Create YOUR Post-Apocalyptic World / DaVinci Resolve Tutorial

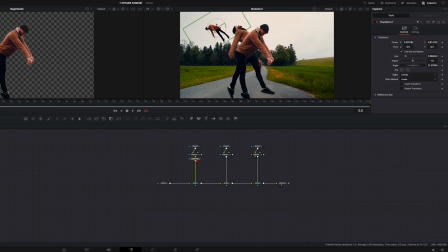4:13 And once you've masked everything out, you can take this transform node and copy it to the other ones,
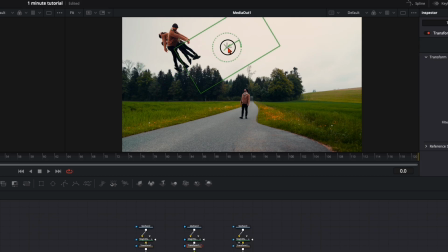4:19 and then just place yourself where you want it to have.
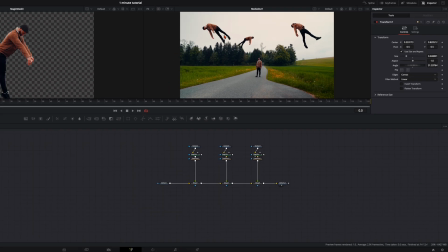4:26 So this looks fine for me. Now I want to have here the floating humans a bit more darker.
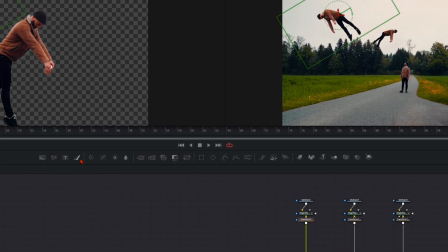4:32 So I select transform, click here on the color corrector,
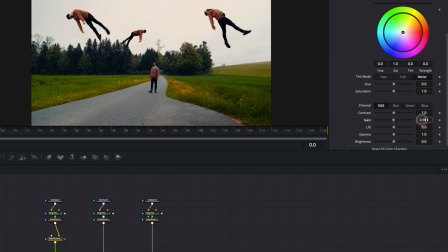4:37 then scroll down, and here on the gain, I turn the gain a bit more down until I'm happy with the grading. You see it's getting darker. Then just go further down until you're happy, or you can do some other color adjustments, how you like the look.
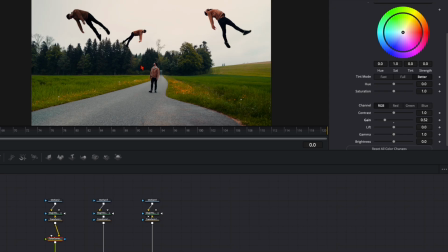4:54 But for me personally, this looks very good like this, so it's not so it's not so bright. The original, myself, it's a bit more darker, more moodier. And then I'm happy with the look.
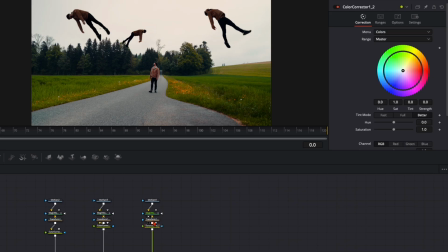5:08 I just copy it over to the other ones so they get darker as well.
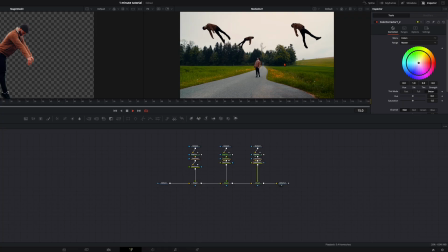5:14 And now when we play this clip, this looks really boring at first because I'm just walking and they are there. They're not really floating. So we will animate them a little.
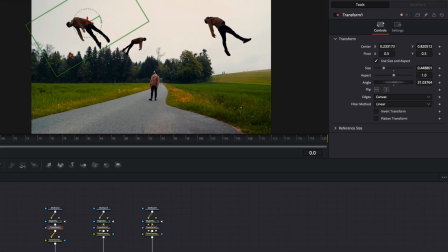5:25 So we go here to the first frame, select the first transform node, and we place it a little bit more down.
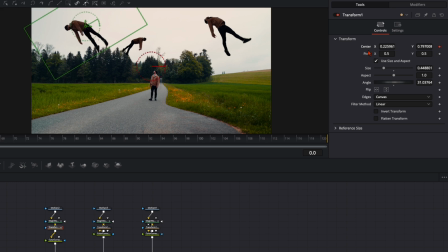5:32 Set a keyframe on the X and Y axis. Then we go over to the very last frame and we put it into another position, somewhere around here. And we can even set a keyframe on the rotation here.
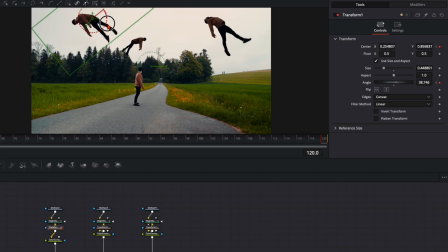5:48 And when we go further, we can adjust the rotation also a little bit, so that the whole scene, the human, the floating human is a bit moving. So that gives a bit more variety and movement into the whole scene, so it looks way better.
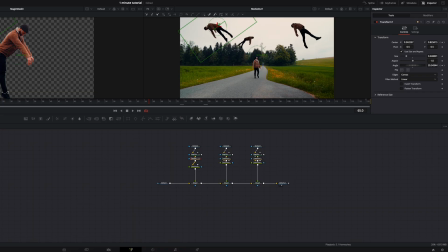6:08 Yeah, that's perfect. Then we do the same thing with the other ones. Once again, to the first frame.
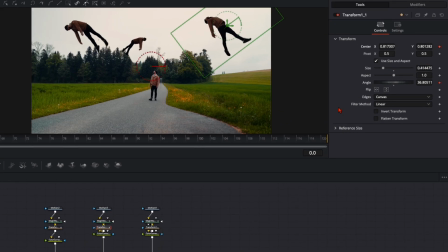6:16 Then set the keyframe on angle and X and Y axis. Go to the last frame. Go a bit higher up and maybe a bit more rotation.
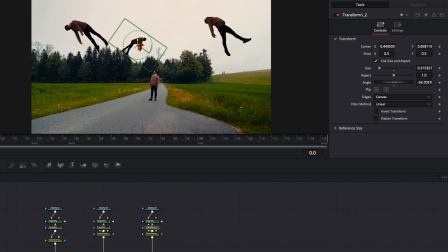6:28 Same thing with the last one. Place it on the start position.
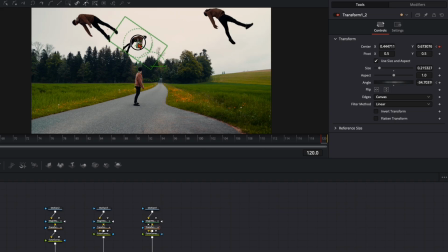6:36 Keyframes, last one. Somewhere around here.
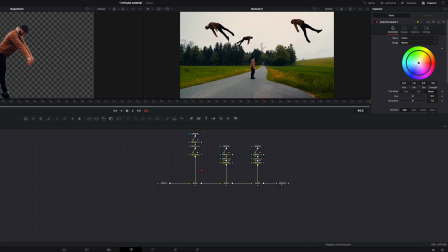6:41 So and now to give it a little bit more extra spice and creepiness, we will create something like a melting effect. And we can do it by selecting here the color corrector, hit shift and spacebar and type in displace.
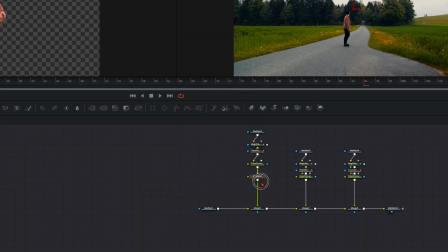6:57 We need to have the displace node here with the yellow input plugged in. Make sure this is the right one. Then with nothing selected, hit shift and spacebar and type in fast noise. And then you need to plug the fast noise onto the green input of the displace node.
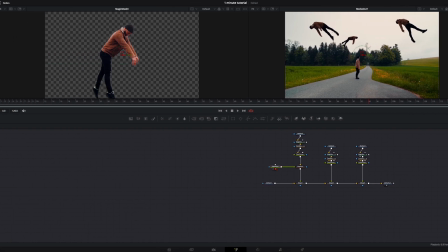7:16 Very important that this is the right order. Then with the fast noise selected, hit on the left dot so you have it on the left viewer.
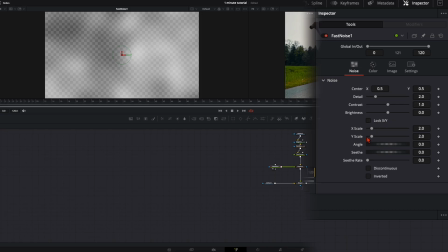7:23 And now in the inspector, deselect X and Y axis lock and decrease the Y scale and increase the X scale. So we got something like this here. Then here you can even increase the contrast a little bit and the details a little bit.
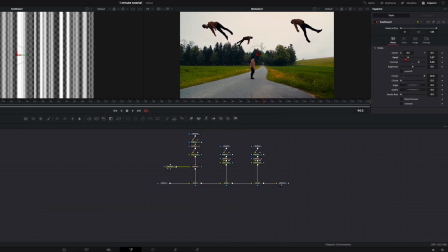7:39 We can play with these settings later on.
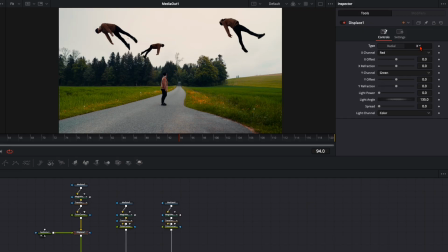7:43 Then go to the displace node and click here on X and Y. And then here with the Y refraction, when you increase it, you can see our body is like melting down. And this is what we want. So when you're not happy with the result, go back to the fast noise.
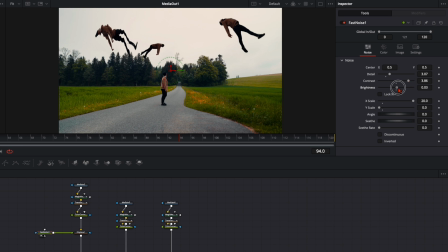8:00 And then you can play around here with these settings until you're happy with your melting effect. But in my opinion, this looks very good like this. Then here we do the same thing like before.
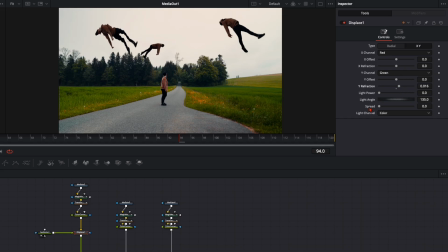8:15 I would say I'm happy with somewhere around here. Go to the last frame and set the keyframe here.